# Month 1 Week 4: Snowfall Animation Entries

Hi everyone, welcome back to Blend Weekly. Before we get started, let's look at the winner for week 3.
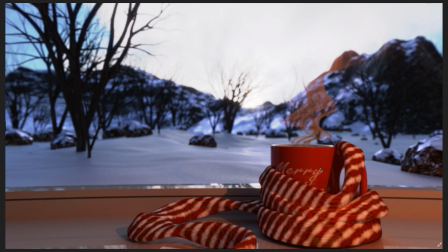[0:18]
Our winner last week was Darsa with the Warm and Cozy Challenge, taking it in this idea of the cold outdoors and the hot cup of hot chocolate.
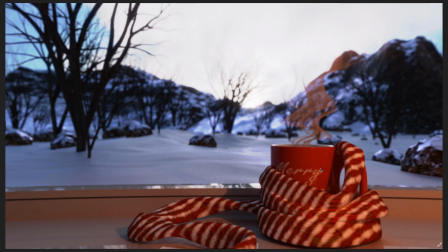[0:31]
So well done, Darsa, for winning last week. Now let's get back to what the entries are for this week. Now it's time to look at our week 4 entries. And week 4 is the final challenge of this month. And the topic was Snowfall. And with Snowfall, I'm really curious to see how the artists interpreted that to create an animated video challenge.
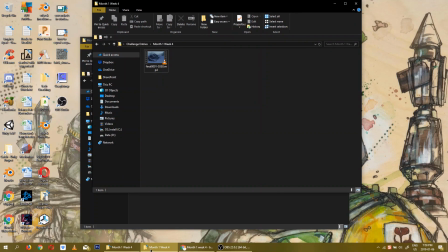[0:59]
Let's check it out. So, this week on Blend Weekly, we had an animated challenge, and the
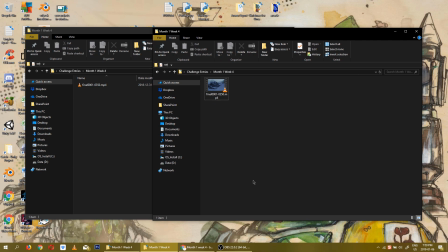[1:08]
Snowfall challenge required people to come and interpret that in different ways. And we once again have 3 different artists giving us our interpretations of that. So first of all, let's take a look at our first entry.
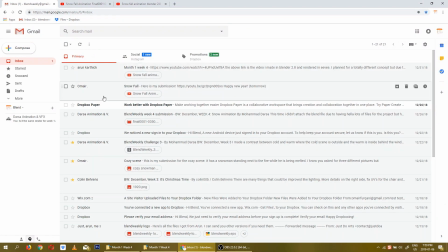[1:24]
So we have Omer, Aaron, and Darsa again with entries.
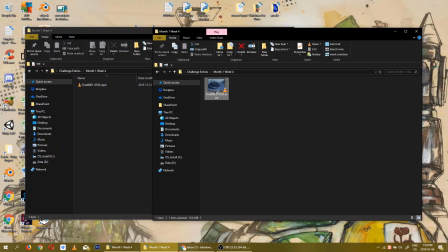[1:31]
And this one is Darsa. So let's take a look at this one first.
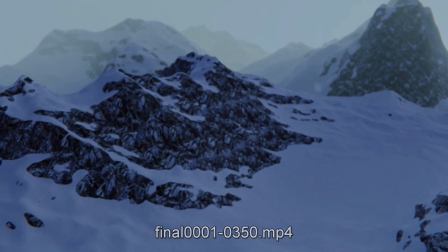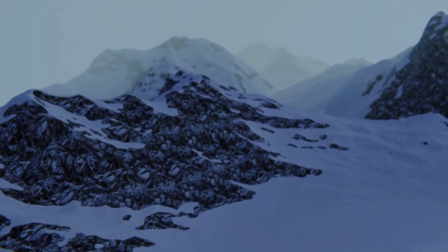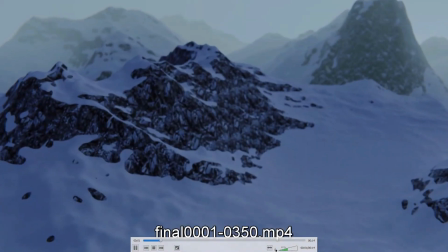[1:48]
And there's a lot going on in this one that I like.
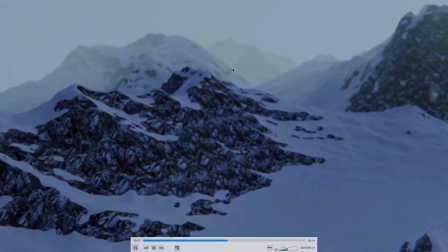[1:52]
First of all, you have a really good mist or fog that gives a really good sense of depth.
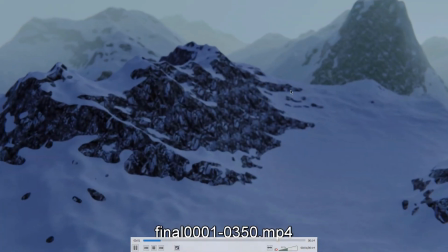[2:00]
You have really nicely modeled mountains. And you have, of course, the requirement of snow falling.
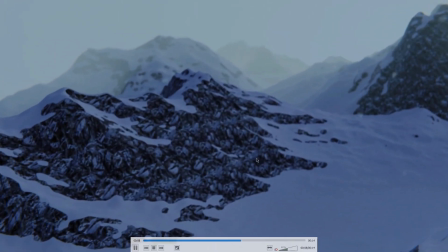[2:09]
There are a few things that I don't like about it or think could be improved.
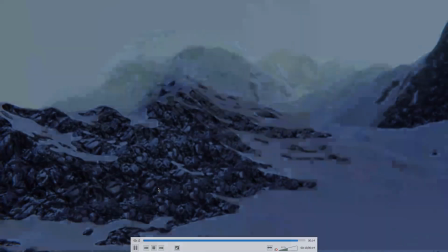[2:14]
One of those is the texture, which is being applied to the mountains,
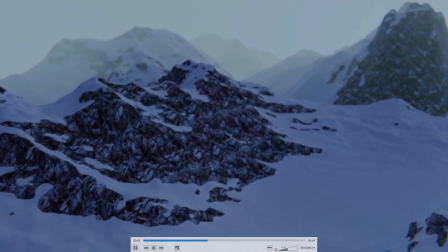[2:19]
I feel could be less repetitive. Also, using more different
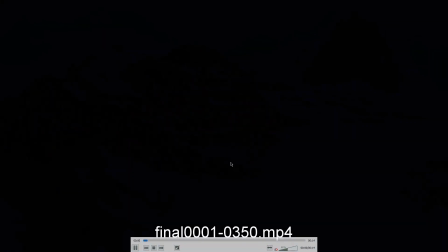[2:29]
shaders and modules in the shader so that it can actually have a little bit more variation, maybe some noise,
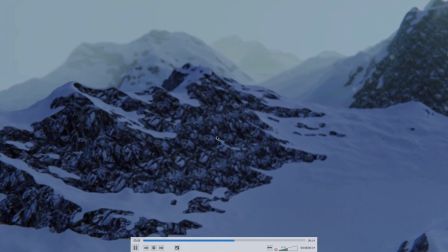[2:36]
maybe some a little bit more displacement map or normal map so that it feels like there's a little bit more variety.
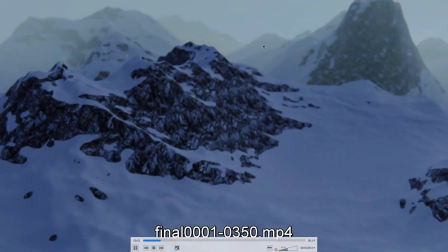[2:45]
But I do like the lighting. And I like the mist, and I like the scene in general.
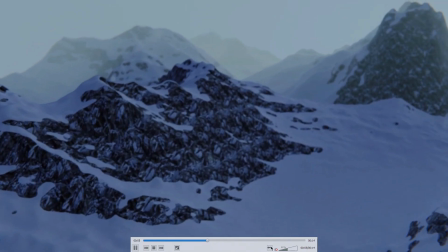[2:51]
Nice touch adding the music, which I'll put back on.
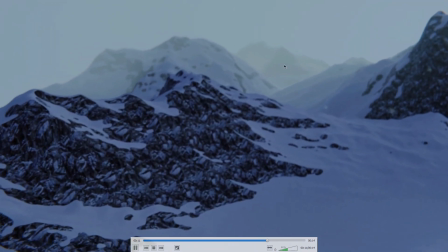[2:55]
And the snowfall effect on its own, if we pause for a second,
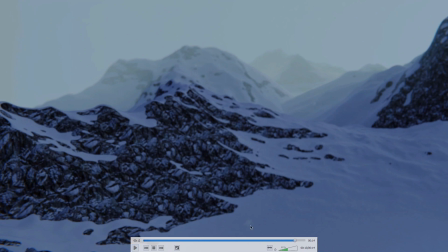[3:01]
we can kind of see a flake, which looks pretty good. It feels like a real snowflake. And one of the things that I think may have occurred, there's a few times where it flashes black, right?
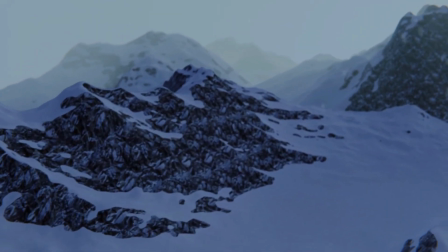[3:17]
Yeah, there. And I think that actually is a snowflake flying in front of the camera, which kind of,
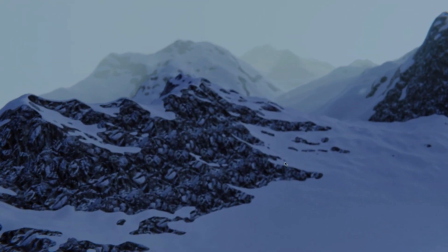[3:23]
although maybe physically is realistic, in this case distracts from the scene.
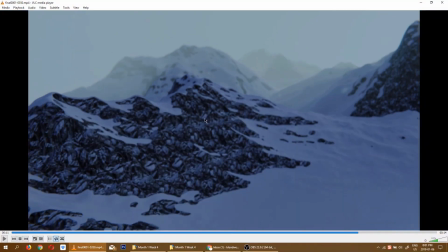[3:29]
So you have to watch out for things like that. But thank you, Darsa, for submitting this really good environment scene. And it feels like the opening to a movie where you'd have maybe a house or something or people walking. I know that Sintel, the Blender animated film,
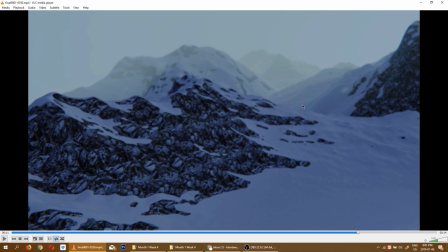[3:48]
actually had a scene very similar to this with the main character walking on a mountain to talk to an old wise man.
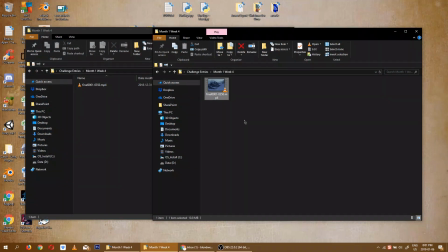[3:54]
So that was really cool. All right.
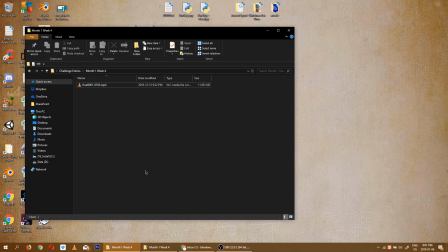[3:57]
And the next one I'd like to watch is from Omer.
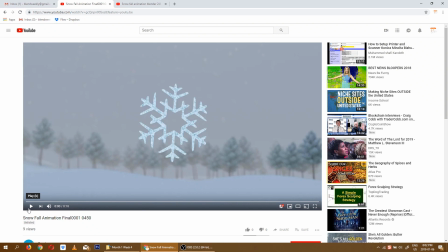[4:04]
And this one is, once again, featuring our favorite character, the snowman.
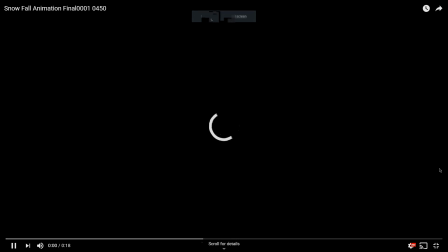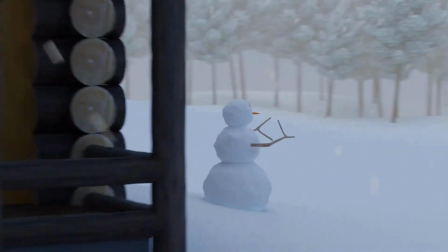[4:15]
And there he is. And we can see the snow effect.